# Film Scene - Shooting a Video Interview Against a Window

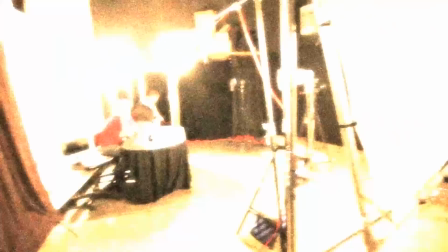Welcome to Film Scene, the show that takes you behind the scenes of our shoots at Creative Edge Productions.
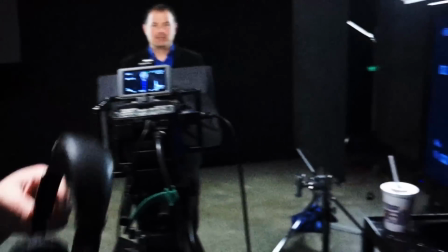I'm your host, Tony Reale, Director of Photography, joined as always by our intrepid crew, Jimmy DeGroat, Creative Director, and Sean Bowers, Director of Post-Production.
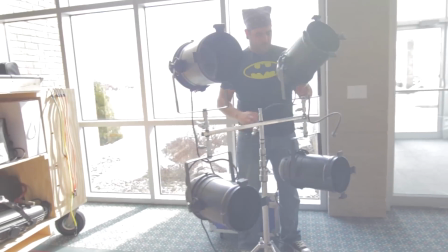We were asked to do a shoot for a church in Green Bay, and we wanted to do something interesting and dynamic.
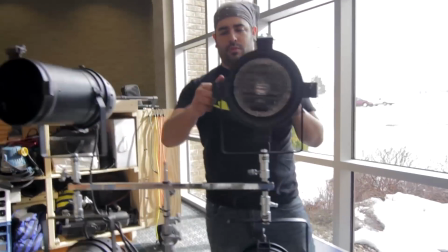They didn't want it to seem like a traditional church environment, and they had this great windowed area in their foyer.
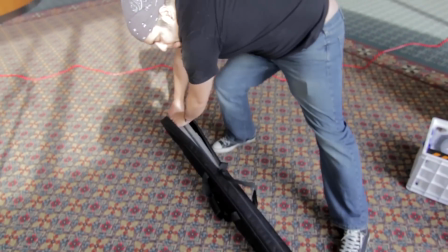So I decided that's where we're going to shoot. We're going to use that as our backdrop.
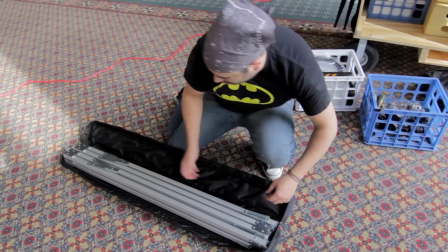Now, windows and sunlight are a lot of difficulty to work with, which means you have to deal with a lot of light to key a subject with.
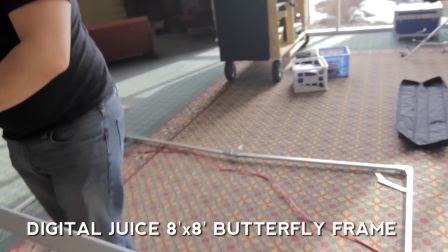So we used our 8-foot by 8-foot butterfly frame as our soft key light.
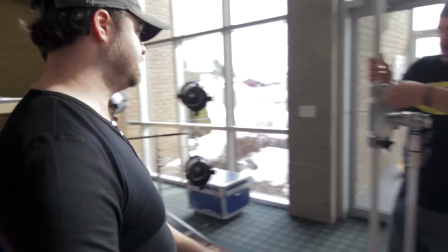This allows us to use a very large key source and also be able to pump a lot of light into it.
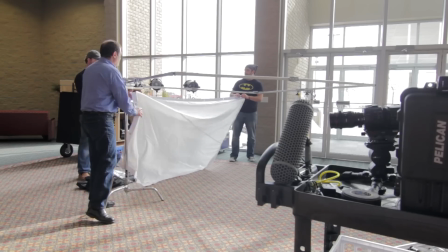My goal was to use as much light as we could without having to tie into any mainline systems.
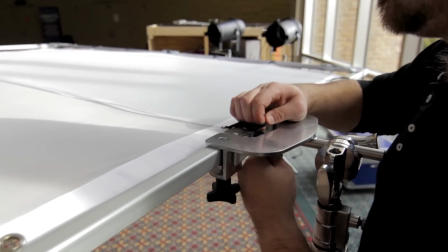This can be a challenge that any shooter is working with.
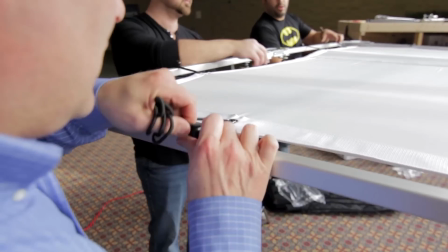If they have to work with 5Ks or 16K lights, they're going to have to tie into the mains, and this could be a huge difficulty.
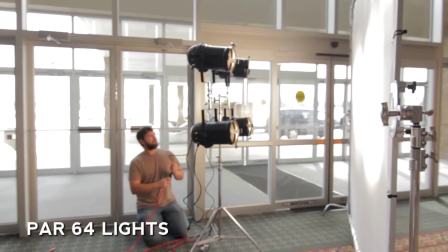So instead what we used were some Par 64 lights. Each one was 1,000 watts, and we were able to send these each to their own separate circuit.
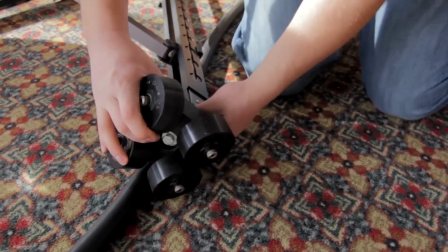To add some dynamic movement to the shot, we used our Kessler crane Dolly, and that allowed us to add some great dollying parallax.
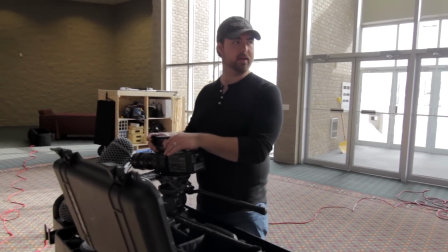I decided to shoot with my FS700 and a 24-70 lens, which allowed me to punch in and out for close-ups and wide shots without having to stop the talent.
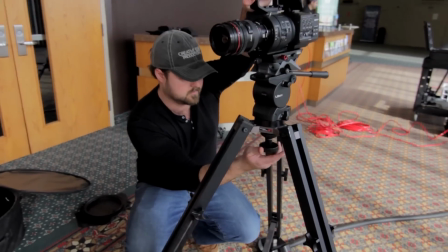We were going to do several takes, so this wasn't a worry about accidentally punching in mid-take.
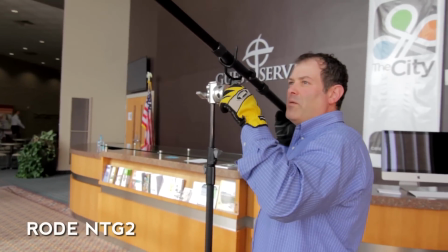For audio, we used our Rode NTG2 Boompole, which allowed us to get great range without having to use a lavalier.
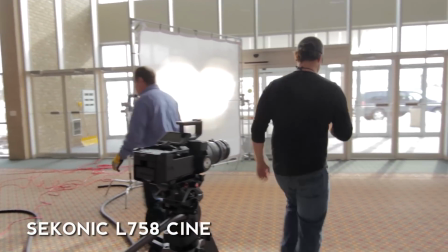I wanted to make sure that we were getting the right exposure, so not only did I need to make sure my key light was right, but I also needed to make sure we weren't overexposing the background by too much.
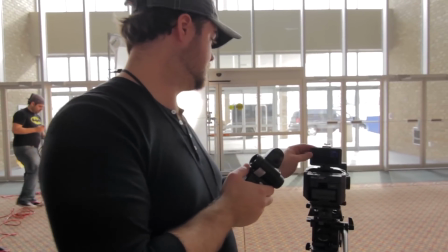I'm noticing here that we're getting still way too much overexposure on the backdrop, so we brought in our 2K Mole light and added that.
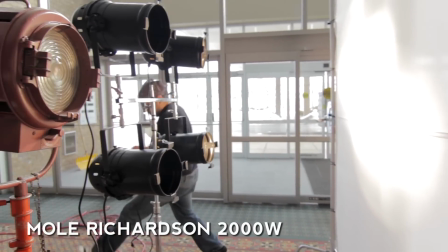Here we have a total of 6,000 watts of light being pumped in.
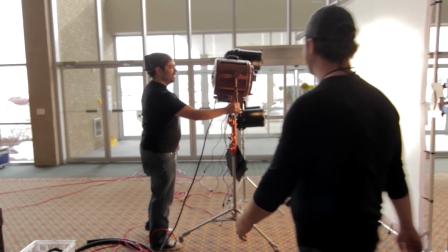The great thing about this though, we're going through the standard circuits of the business without having to run any 220 power.
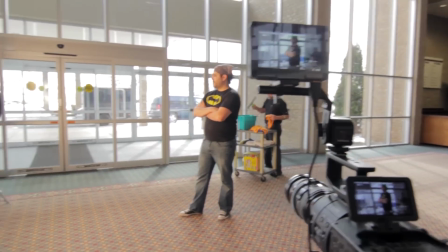Our complete lighting setup included our 8x8 butterfly frame with 6,000 total watts of tungsten light going into it.
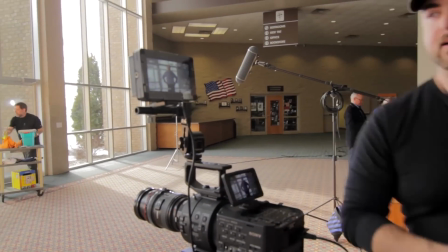I decided to also add a hair light, but I needed to have it well enough out of the frame so that the stand wouldn't be in there.
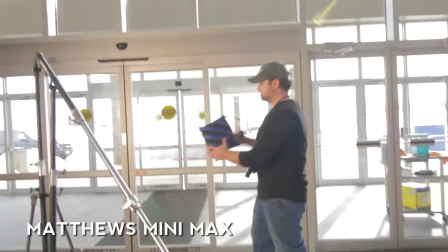This was easy with our Matthews Mini Max stand. I put a 1K RE light on there, and that added a great hair light.
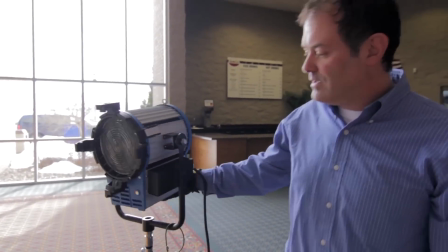And then at camera right, I added a 1200 watt HMI Fresnel.
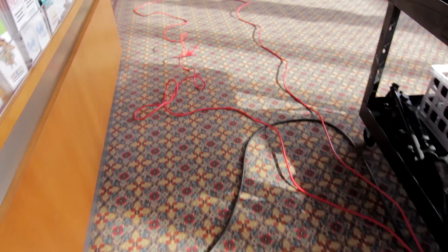We had 4 100-foot stingers, also known as extension cords, which allowed us to go separate circuits for each of the par lights.
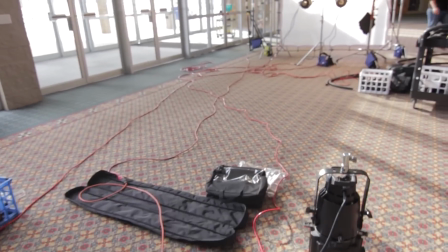Each of these cords were rated for 1600 watts, so they were able to easily handle the 1000 watt requirement for each light,
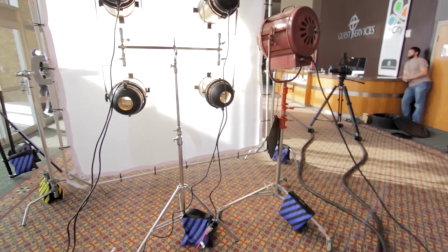and we were able to run it to separate circuits so we weren't overloading a single circuit.
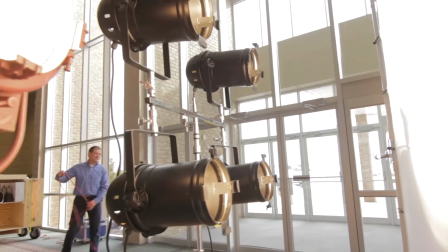By putting this all into the 8x8 butterfly frame, we were able to create one light out of several sources.
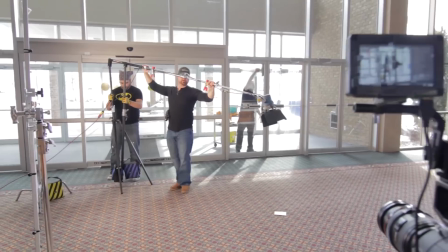With everything set up, we had a great backlight, key light, and nice kicker from camera right.
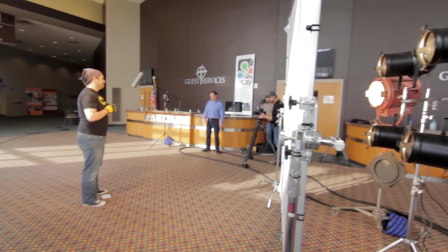I didn't mind mixing daylight and tungsten temperatures because it gave a nice warm tone and really fit well with the style of the video that we were shooting.
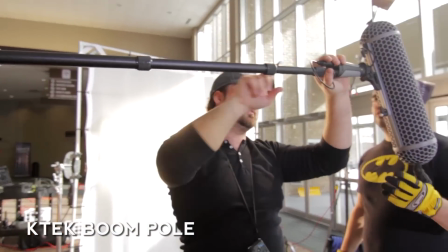By having a nice boom pole, we're easily able to extend the shotgun mic to exactly the place that we need it.
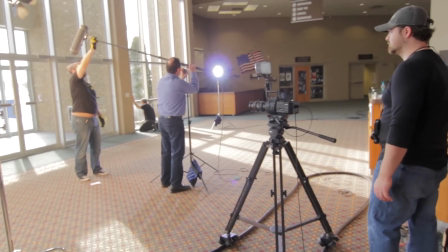And we have a great grip head holder so that we don't have to have our boom pole operator standing there the entire time.
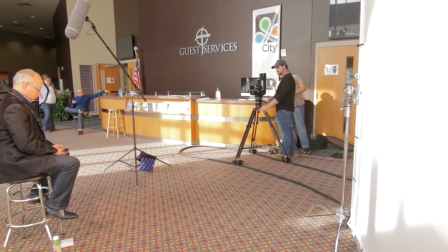Now that everything is set up, we're ready for talent. We test out the camera move and the blocking to make sure that nothing is in the way and that everything works correctly, and we're ready to go.
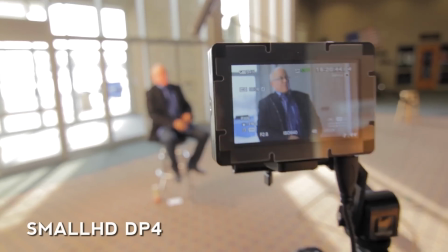All in all, we had a fantastic shoot. We were able to get a really nice key and still use the background without blowing it out too much.
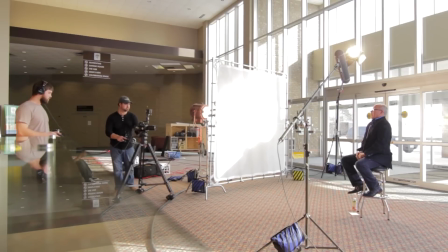We had a really nice bright sunny look to it, which is exactly the look we wanted for this video, but we were able to keep it to the right exposure so we weren't completely blowing out the background.
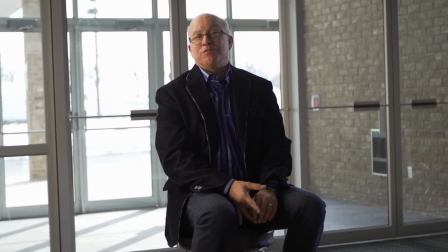I hope you enjoyed this video. Feel free to subscribe for future episodes of Film Scene, along with other episodes of DV TV and our gear reviews.
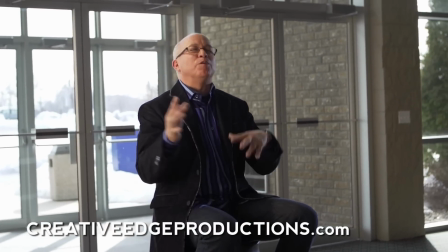And feel free to check out Creative Edge Productions to see our work.